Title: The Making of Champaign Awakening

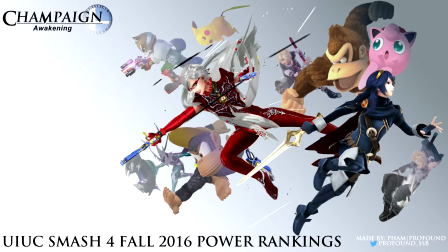[0:09]
Hello friends, Juno here, and I'm going to be showing you guys a behind the scenes look at the first Champaign PR video,
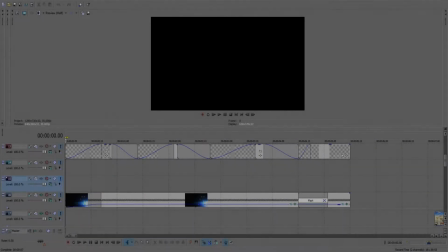[0:18]
Champaign Awakening. To start this video off, I just wanted to go through pretty much
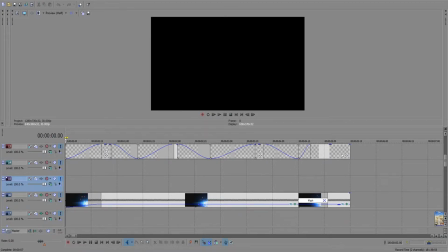[0:25]
the entire video and talk about my techniques, my references, everything that I used to sort of make the video more Fire Emblem-like.
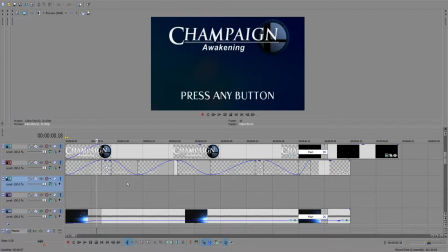[0:37]
And starting off with the intro, we have just the splash screen of Champaign Awakening. This logo was designed by Profound, and I just added in the press any button logo.
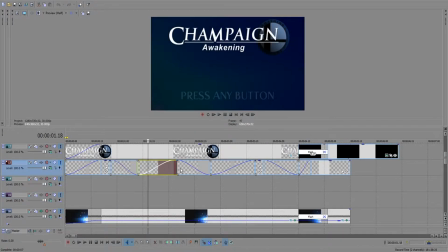[0:52]
It's simply just a line of text that fades in and out. Nothing too fancy there.
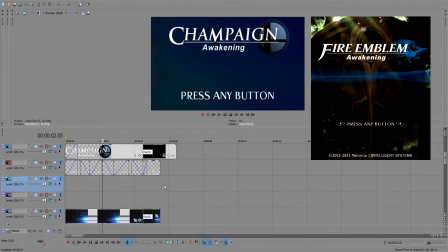[0:58]
This title screen is meant to exactly replicate that of the Fire Emblem Awakening title screen.
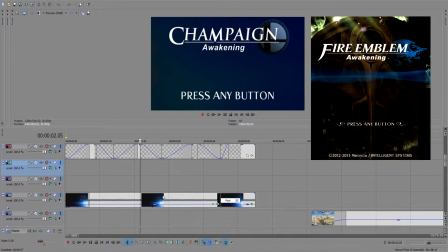[1:05]
And of course I wasn't able to perfectly copy it, but I was able to get it to look somewhat similar.
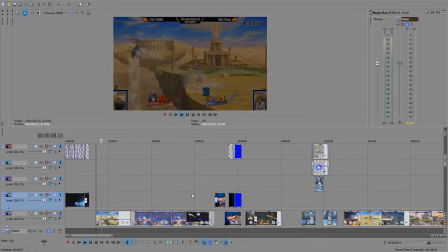[1:11]
And moving on, the opening scenes here are clips that I thought people would enjoy.
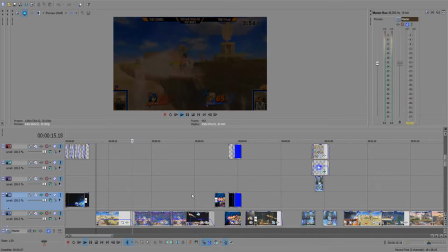[1:19]
I didn't particularly have enough time to fit all the clips that I wanted to, so I just chose what I thought were the funniest clips to watch. And that includes Sri's laser camping.
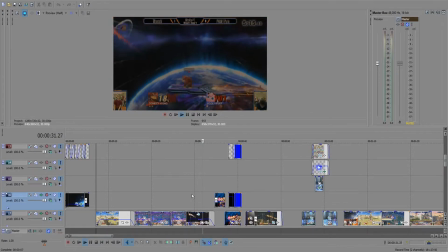[1:35]
But other than that, there wasn't much effort put into this part. It was simply to lead up to the first big edit,
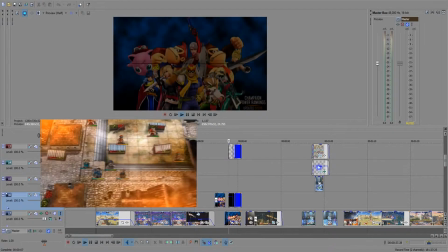[1:41]
which is the player phase / victory condition that shows up at the beginning of every Fire Emblem map.
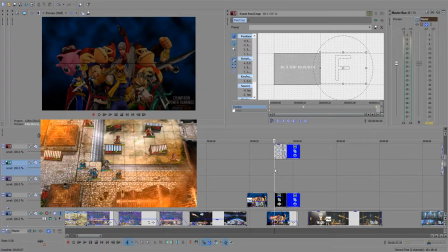[1:48]
Now, in order to make this part, I had to use this thing called keyframing, which is a method of animation.
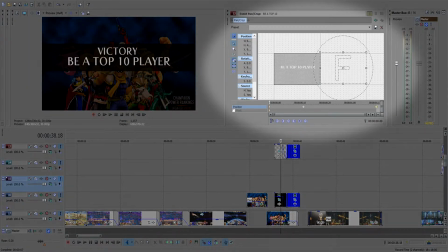[1:56]
Now, in order to do keyframing, we have this window here. Anything that is inside of this box with the F inside will be displayed directly to the screen.
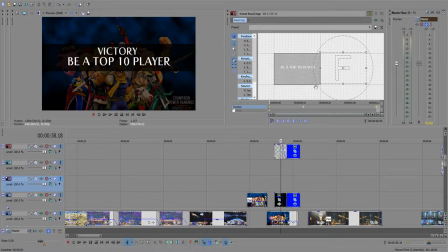[2:08]
Anything that's not in the box will not be displayed. This is a simple concept that a lot of video editors should learn. Now, in order to animate the text, we first create a starting point. So we set the text to be outside of the box, because we don't want to see it at the start.
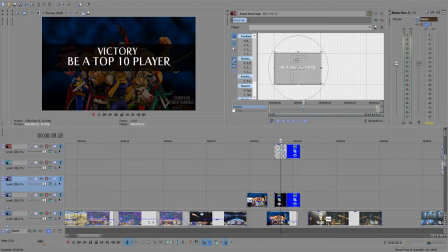[2:27]
And then we set the text to be in the center of the box sometime after. And now the program knows to animate this box such that we're able to see the motion.
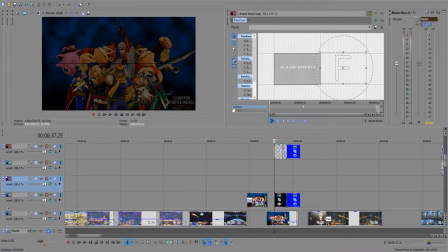So we'll see the top 10 player fly in from the left side to the center of the screen.
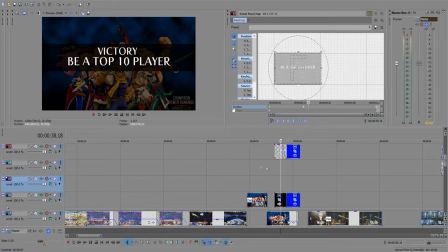[3:01]
The box behind the text is animated in exactly the same way. I shrink the box so that you don't see anything, and then expand it slowly so that it looks smooth.
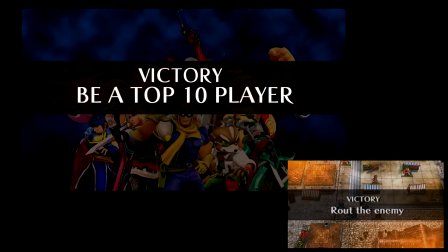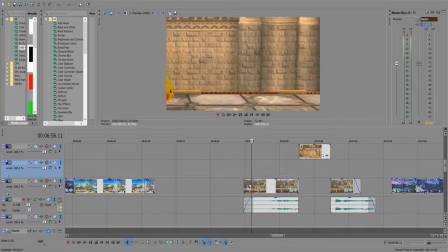[3:20]
Now we're going to fast forward here a little bit because I feel that I would be repeating myself if we went through every single player in order, and we don't want to hear that. So we're going to skip forward to Moniker's section because I feel like I spent a lot of time thinking about his in a creative sense.
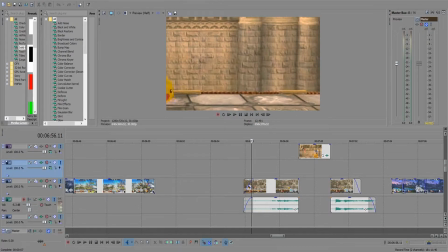[3:38]
And we're going to start off with the critical hit.
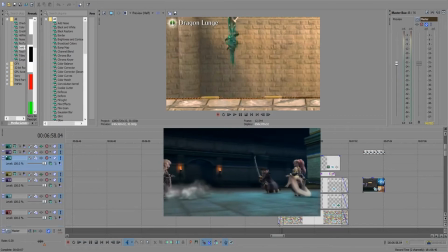[3:44]
Now in Fire Emblem Awakening, when a skill activates, your character glows and they shout out some sort of quote before they pull off their super secret cool move.
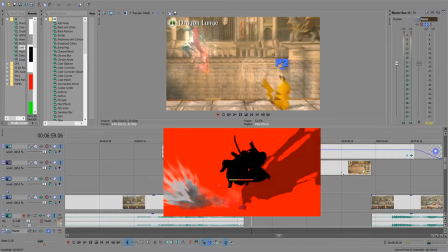[3:56]
So I just copied it and made a solar flare, I believe,
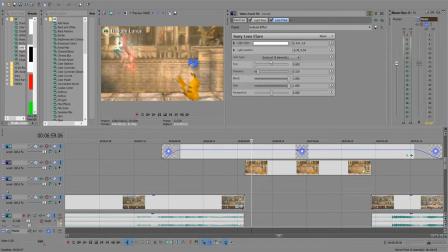[4:02]
a sunburst rather, and I added it to the still frame. So if we take a look, I can actually move the position of this light, and that's pretty much the start of the crit animation.